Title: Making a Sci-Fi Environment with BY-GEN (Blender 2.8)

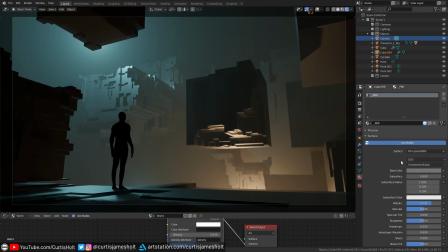[8:12]
You might also notice that the scene is a bit darker now, and that's because I gave the cube object a basic PBR material that has a darker base color and is slightly more metallic. Making it more metallic helps to isolate the light on the surfaces of the objects in a non-realistic context. For example, notice how the light now blends from a mild blue to the background color at the end of the object.
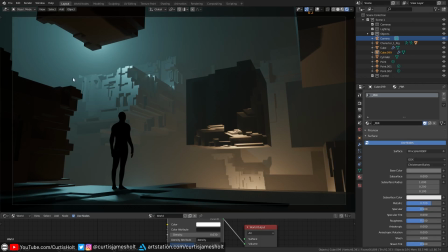[8:31]
It's actually quite hard to tell exactly where the object ends, which is exactly how I want it to be. However, you typically wouldn't use the metallic value this way in more realistic renders. The darker, closer cube has been moved slightly to the right to balance out the scene. This is also being considerate of the rule of thirds. Speaking of which, you can actually enable composition guides on any selected camera.
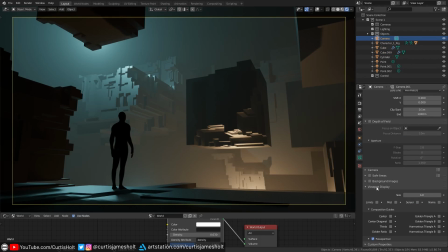[8:51]
You can go to the camera settings in the properties window, then to viewport display, and then to a section called composition guides. If you turn on the thirds option, you can see that the character and the brightest colored detail areas are in line with the grid. But again, it's just a guide and it's certainly not essential for your artwork. Now, when you've reached a point like this, you're in a really good position to take it to the finish line.
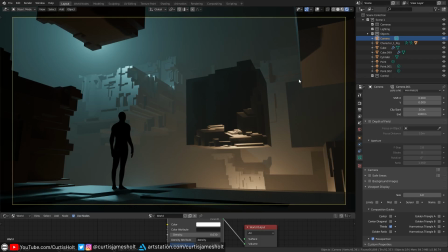[9:10]
Add some textured and organic elements, tell a story in it, etc. Just have fun with it and see where it takes you. I like doing projects like this because it goes to show how you don't need hyper complex, super sub-D sci-fi kitbash libraries to make something that looks interesting.
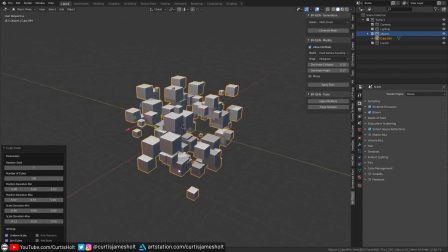[9:23]
Making a complex scene out of simple elements like cubes is a very good test to practice concepting and design skills,
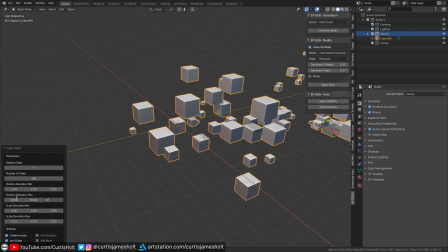[9:29]
and the simplicity of this helps to make it more enjoyable and less frustrating. After a bit more experimenting with the scene, I've ended up with this,
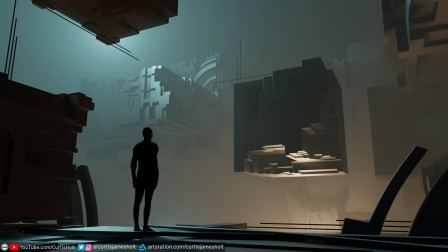[9:35]
which is the final blend file that you will find in the resources. So feel free to download the demonstration blend files and the biogen add-on for free from the links in the description. Experiment and try to build your own interesting scenes, and make sure to tag me in your work. I'm looking forward to seeing how you can take this idea and push it further.
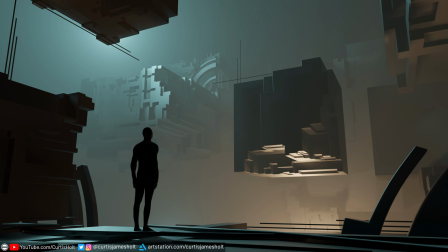[9:50]
If you've enjoyed this video, don't forget to like, comment, subscribe, and ring the notification bell. To stay up to date on content, you can follow me on social media or join our Discord server.
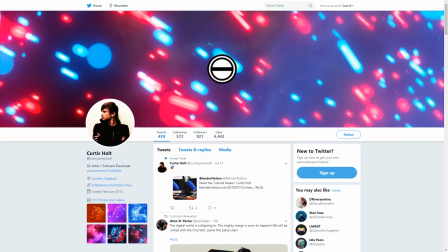[9:59]
So thanks for watching, have a nice day, and I'll see you next time.